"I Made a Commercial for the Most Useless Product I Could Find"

So, I made a commercial for the most useless product I could find.
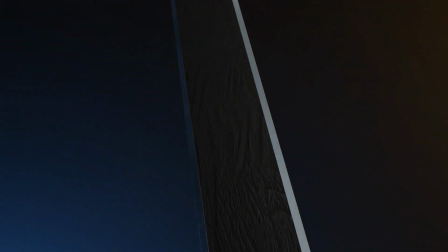It's a ruler, but with no markings. Yes, this is real. From the first sketch to the final render. Alright, let's break it down. First of all, why? But why? Why am I doing a commercial for a completely useless product, you may ask? Well, it's simple. I wanted to improve my animation skills and upload something to the gram for that sweet clout. But I didn't want to just make something for the sake of making something. I wanted a challenge, or rather, make something stupid look legit.
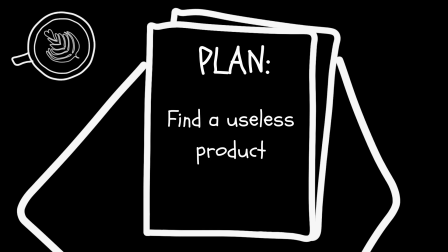[0:58]
So, the next step was obvious. Find a useless product. Now, I had one criteria. It had to be simple to model. I wanted to spend as much time as possible on the animation itself rather than wasting a bunch of time on complicated geometry. With that in mind, I dove into the depths of the internet to find some ideas. And let me tell you, the internet never fails to deliver.
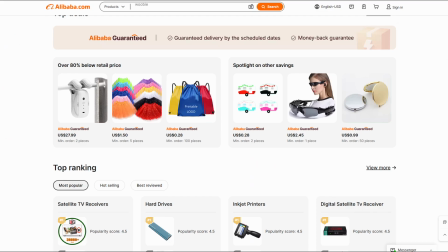[1:25]
I searched Pinterest, YouTube, Alibaba, Etsy, Amazon, everywhere I could think of. And the first thing I found on Amazon was this.
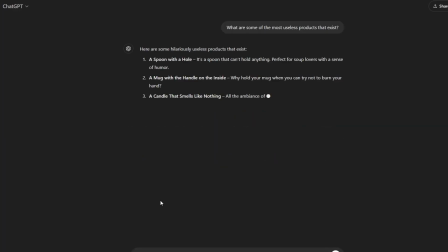[1:36]
And after getting a ton of ideas, I boiled it down to two: a ruler with no markings and a clock with no hands. Both were absolutely useless and simple to model. In the end, I went with the ruler.
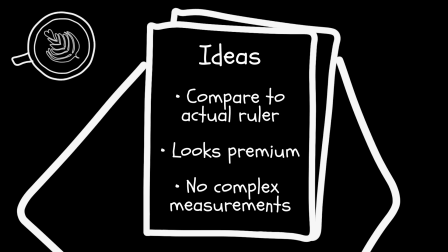[1:51]
Why? Honestly, it just seemed easier to create a commercial for. I could compare it to an actual ruler and somehow make it look superior. Whereas the clock felt harder to sell and animate. I mean, what would I even say? Hey folks, it's Bobby Bill Burr here, and today I have this clock that doesn't tell time. You could use it as a frisbee and throw it at your neighbor. Yeah, no thanks. With the product locked in, it was time to figure out how to really sell it. I grabbed my notebook and started brainstorming shot ideas. I came up with 4 distinct shots and transitions to really sell the Not a Ruler. Yes, I named it Not a Ruler because I'm nothing if not original.
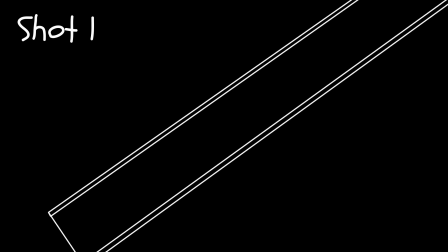[2:33]
The first shot was meant to hook you in, a mysterious, dramatic reveal of the product floating around in a dark environment. Imagine a Gillette ad, but for a ruler. The second shot was to compare it to a regular ruler and make it look better, as I mentioned earlier.
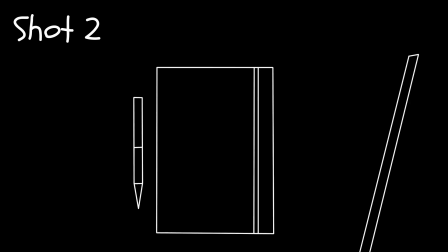[2:49]
The idea was to make regular rulers look boring and complicated, but the Not a Ruler is sleek, simple, and better, at least in theory. Then, for the third shot, I wanted to showcase all the sizes and colors available.
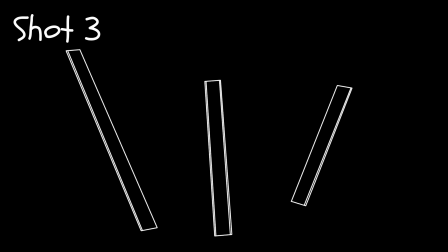[3:03]
I had this idea of rulers floating around, extending, collapsing, and showing off names like Crimson Ruby and Ocean Sapphire.
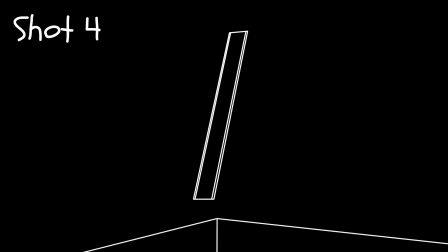[3:12]
Finally, for the closing shot, I pictured the Not a Ruler floating on a marble pillar like it was straight out of a museum exhibit. I didn't do everything according to plan, but it still turned out pretty cool. Next came modeling.
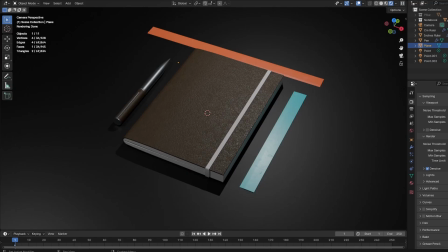[3:26]
I started with the objects I'd need for the commercial: a centimeters ruler, an inch ruler, a leather notebook,
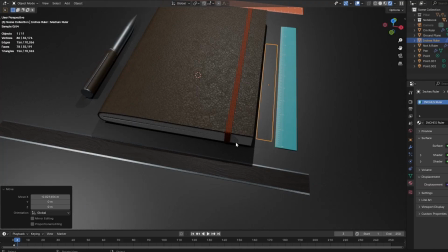[3:32]
a matching pen, because why not, and of course, the star of the show, the Not a Ruler.
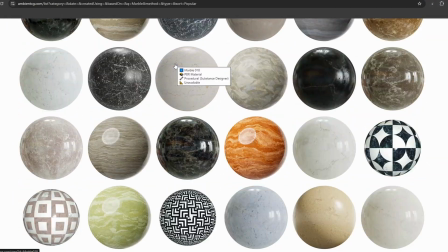[3:37]
I slapped on some free textures from Ambient CG. Fantastic website, by the way.
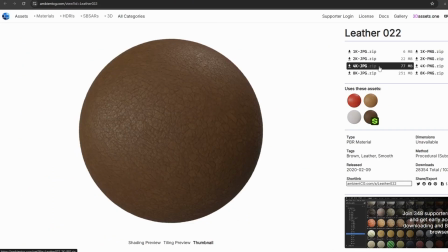[3:42]
Go check it out. I found this leather to use on the notebook and the upper half of the matching pen.
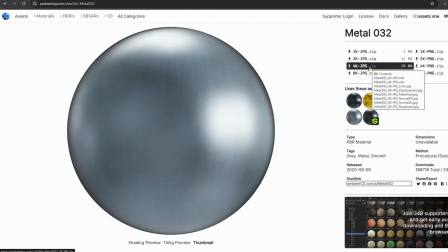[3:47]
I also found a smooth metal for the lower half of the pen.
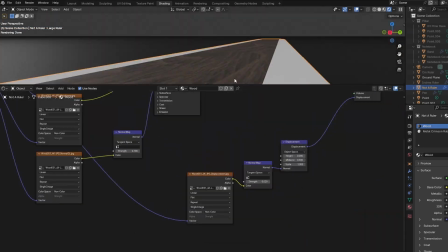[3:51]
I kept the design of the Not a Ruler super simple and sleek, dark wood and some brushed metal on the sides.
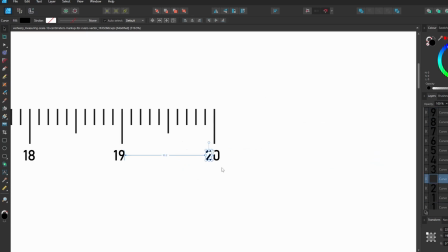[3:57]
For the centimeters and inches rulers, I created custom textures in Affinity and applied those to make them look legit.
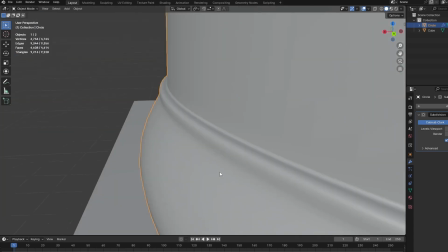[4:04]
I also modeled the marble pillar I was talking about, thinking it would make the final shot.